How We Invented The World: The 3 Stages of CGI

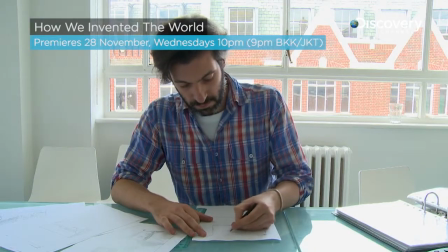[0:04]
The first stage in the process is to draw a storyboard, which on paper works out all of the problems in terms of how you're going to visually tell your story in the sequence.
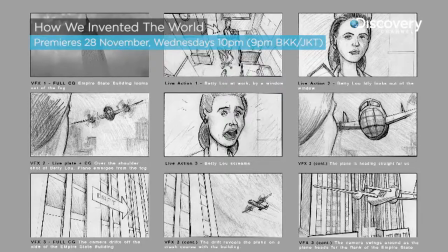[0:13]
So you work out where the camera's going to be, what an audience is going to see at a particular point, and just generally what all the beats are.
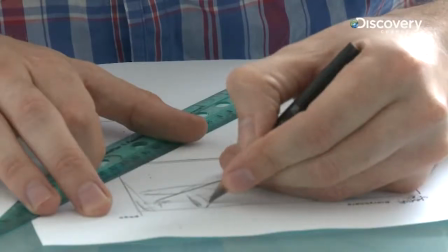[0:21]
But you do it with a pencil, so it's really cheap and quick.
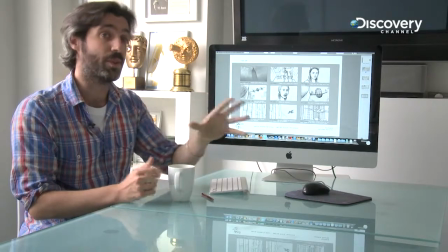[0:25]
And you can work out a lot of problems on paper before you actually get into the expensive business of animating things.
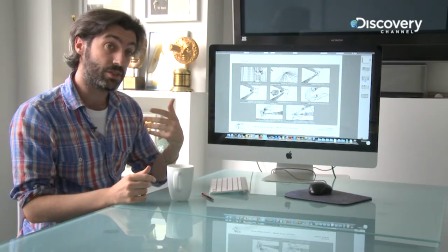[0:31]
The next stage is then to start doing what we call pre-vis.
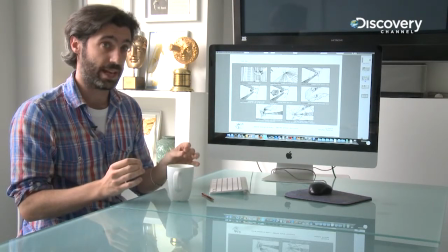[0:35]
So pre-vis is a really simple rough version of the animation where we work, it's where all the direction happens basically.
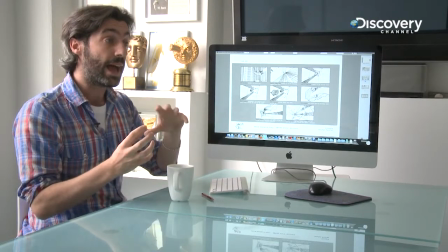[0:43]
It's where you work out where the camera is going to be, what speed everything's going to be and generally that's where the main blocking of the work happens.
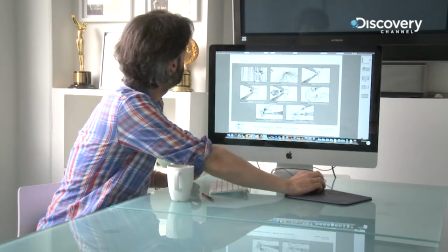[0:52]
I'll just show you that. So this is what we call the pre-vis.
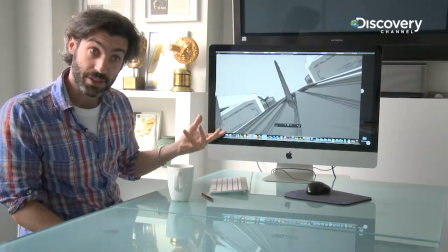[0:55]
So this is the shot, doesn't look like much at this stage what you do is you have simple models no textures no
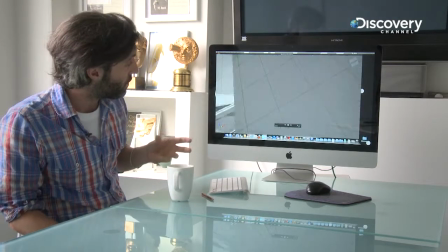[1:03]
lighting no effects but this is where you work out how everything's going to move how the shots going to feel how the camera is going to work and all of those
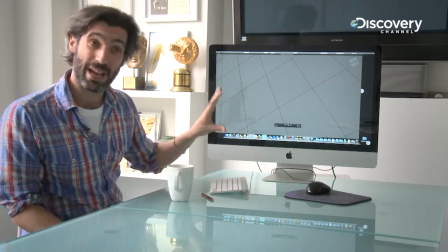[1:12]
elements worked out at this stage once everyone's happy with that then you move on to this
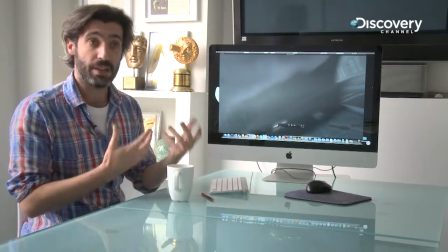[1:19]
so as you can see it's exactly the same action as the previous but what we've done now is everything has a texture everything's been painted up so it looks
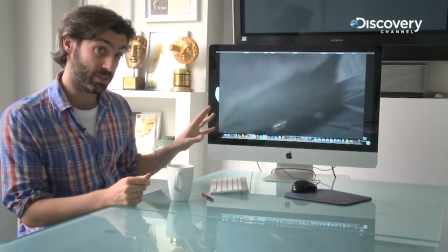[1:27]
absolutely everything you're seeing here is computer generated nothing's real so in order to get this to work properly we had to make sure
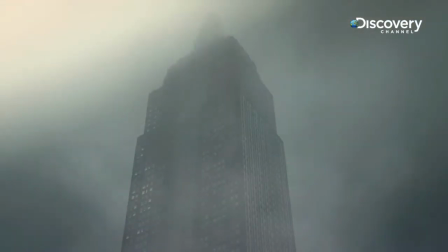[1:35]
that our Empire State building looked just like the real thing that our Mitchell bomber look just like the real thing so we had to do a lot of research to
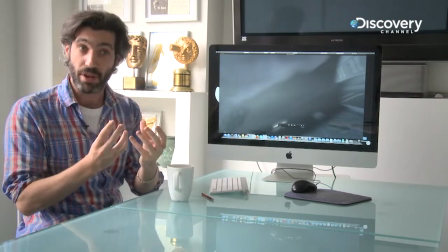[1:42]
make sure that it was all completely accurate that the weathering on it was all appropriate and what we've done is
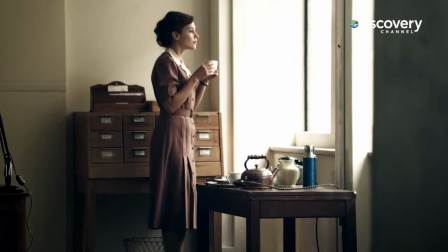[1:48]
we've matched the lighting so that it works completely seamlessly with the live action footage.